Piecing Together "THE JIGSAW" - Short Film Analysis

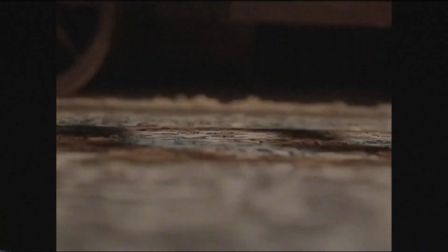(4:08)
His widening eyes, the tension in his jaw, and the slight tremble in his lips all contribute to the mounting horror. In horror films, overacting can break immersion, but The Jigsaw succeeds by keeping reactions grounded. The fear is internalized rather than externalized in exaggerated screams or sudden movements. This approach makes the horror feel more personal and inevitable. The protagonist's isolation is a key factor in the horror.
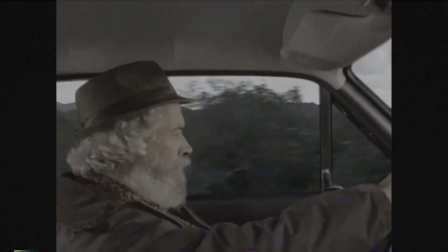(4:39)
The film provides no background on him, no family, no dialogue, no context, heightening his vulnerability.
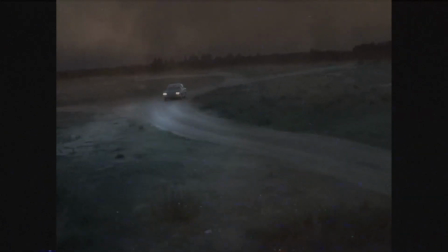(4:46)
The actor's quiet, solitary presence makes the supernatural elements even more unsettling,
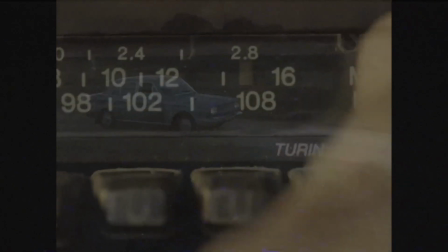(4:52)
because there is no one to validate or share his experience. His aged appearance also adds another layer of psychological horror.
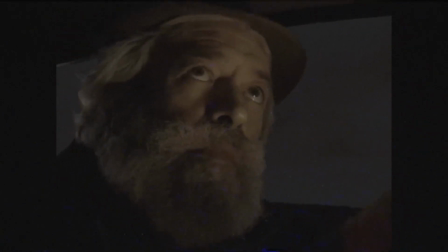(5:00)
The elderly often face existential fears of mortality, fading relevance, and isolation.
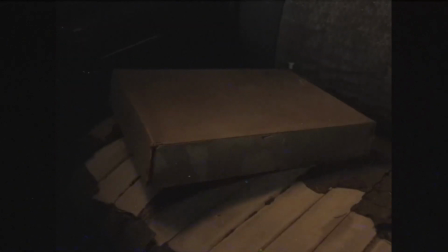(5:07)
The puzzle becomes a metaphor for an unavoidable fate,
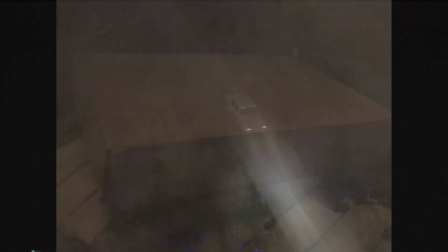(5:10)
and the actor's performance subtly conveys this through his resigned yet desperate reactions.
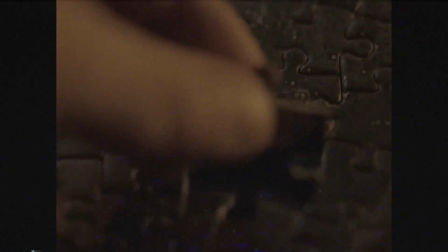(5:17)
In fact, the climax of the film hinges on the protagonist's reaction upon completing the puzzle. Without spoiling specifics, the way he processes the final revelation is crucial. Rather than over-the-top screaming or exaggerated horror, his performance leans into stunned realization.
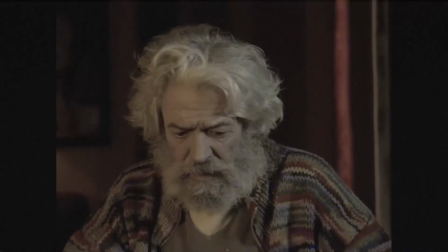(5:35)
His body goes rigid.
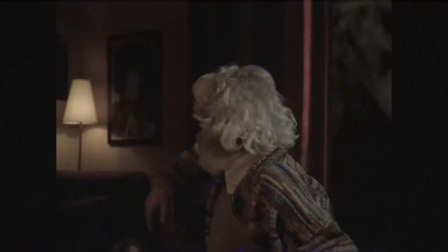(5:37)
His breath halts, perhaps accepting what he sees, perhaps trapped in a state of disbelief. This restrained performance makes the horror more effective. Instead of feeding the audience a clear-cut reaction, it leaves room for interpretation. Does he understand his fate? Is he in denial? The ambiguity makes the moment more chilling.
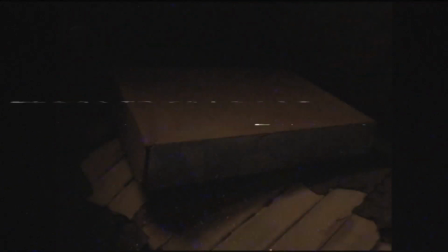(5:59)
The visual design of the film plays another crucial part in building its eerie, psychological horror atmosphere.
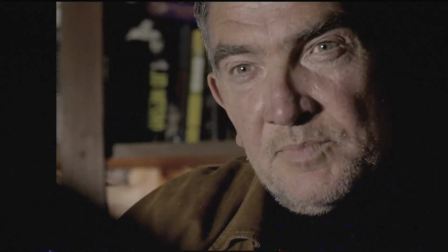(6:06)
With minimal dialogue and a small, contained setting, the film relies heavily on its cinematography,
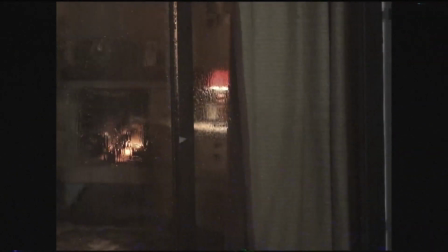(6:12)
lighting, color palette, and production design to create tension and unease.
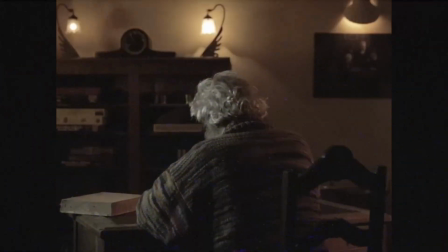(6:17)
As the puzzle nears completion, the camera subtly pushes in, mirroring the protagonist being drawn into the mystery.
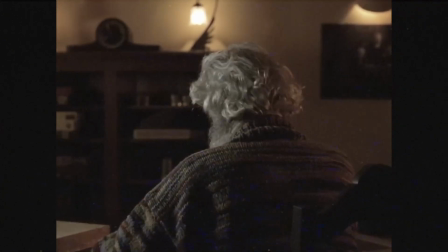(6:24)
This technique increases tension without relying on cheap jump scares.
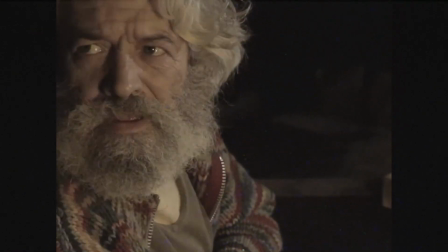(6:29)
By keeping the camera restrained, the film creates a sense of inevitability, making the final reveal feel more impactful. The film is set primarily in a single room, which enhances the feel of confinement.
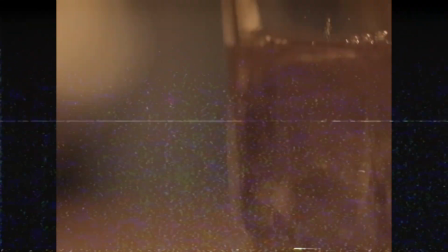(6:43)
The space feels like an elderly person's home, with simple furniture, warm tones, and a sense of quiet solitude.
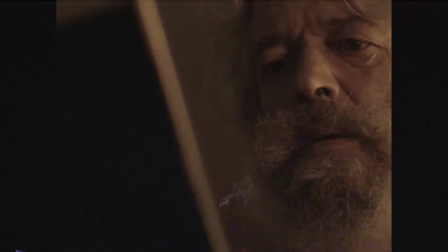(6:51)
This creates an atmosphere of loneliness, making the supernatural elements feel even more intrusive.
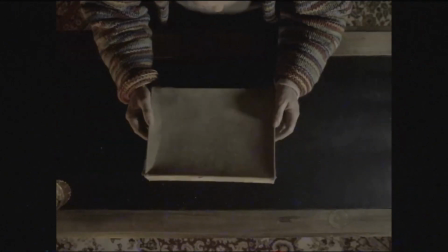(6:57)
The table where the protagonist assembles the puzzle acts as the film's focal point.
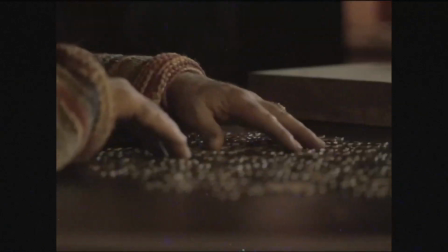(7:02)
Its positioning, often shot from above or at an angle, emphasizes its importance, making it feel kind of like an altar,
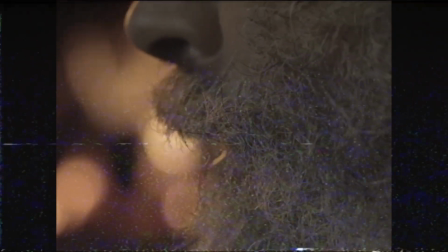(7:10)
reinforcing the idea that the character is performing a sort of ritual act.
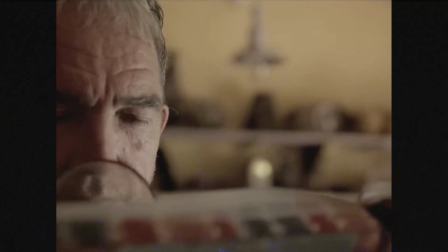(7:16)
The opening sequence, where he purchases the puzzle,
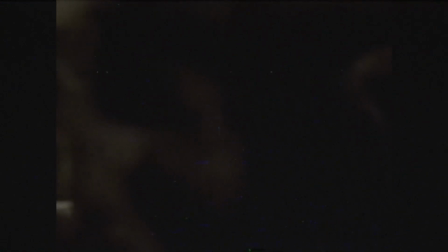(7:19)
is dimly lit and filled with objects that suggest history and forgotten pasts.
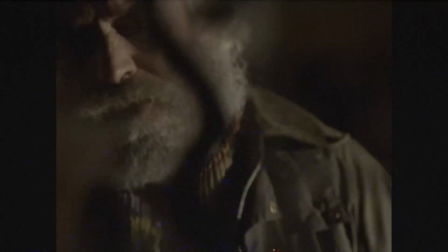(7:25)
This setting immediately signals to the audience that something is off, setting up the mystery of the puzzle's origins right from the rip. The small, intimate setting works to the film's advantage, forcing the audience to focus on every little detail, much like the protagonist does. Beyond being the central plot device of the film, the puzzle serves as a visual metaphor.
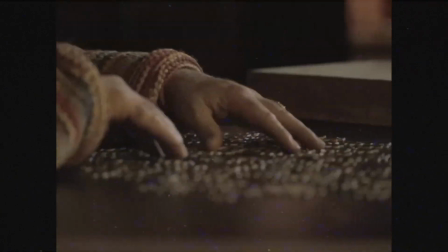(7:49)
The puzzle's image remains unclear until the final moments, mirroring how the protagonist,
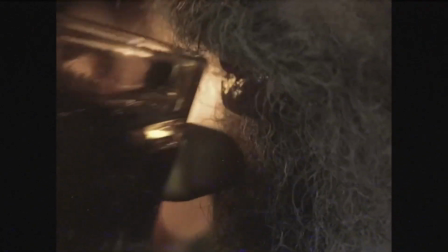(7:56)
and us as the audience, slowly uncover the horror piece by piece.
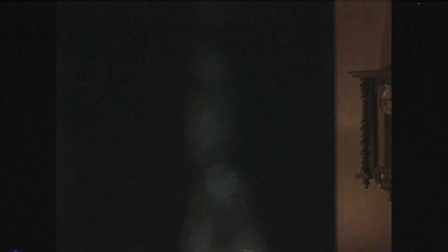(8:01)
Assembling the puzzle is a visual representation of the protagonist's fate closing in on him.
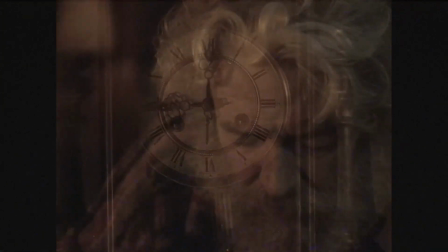(8:07)
Every placed piece brings him closer to an unavoidable revelation.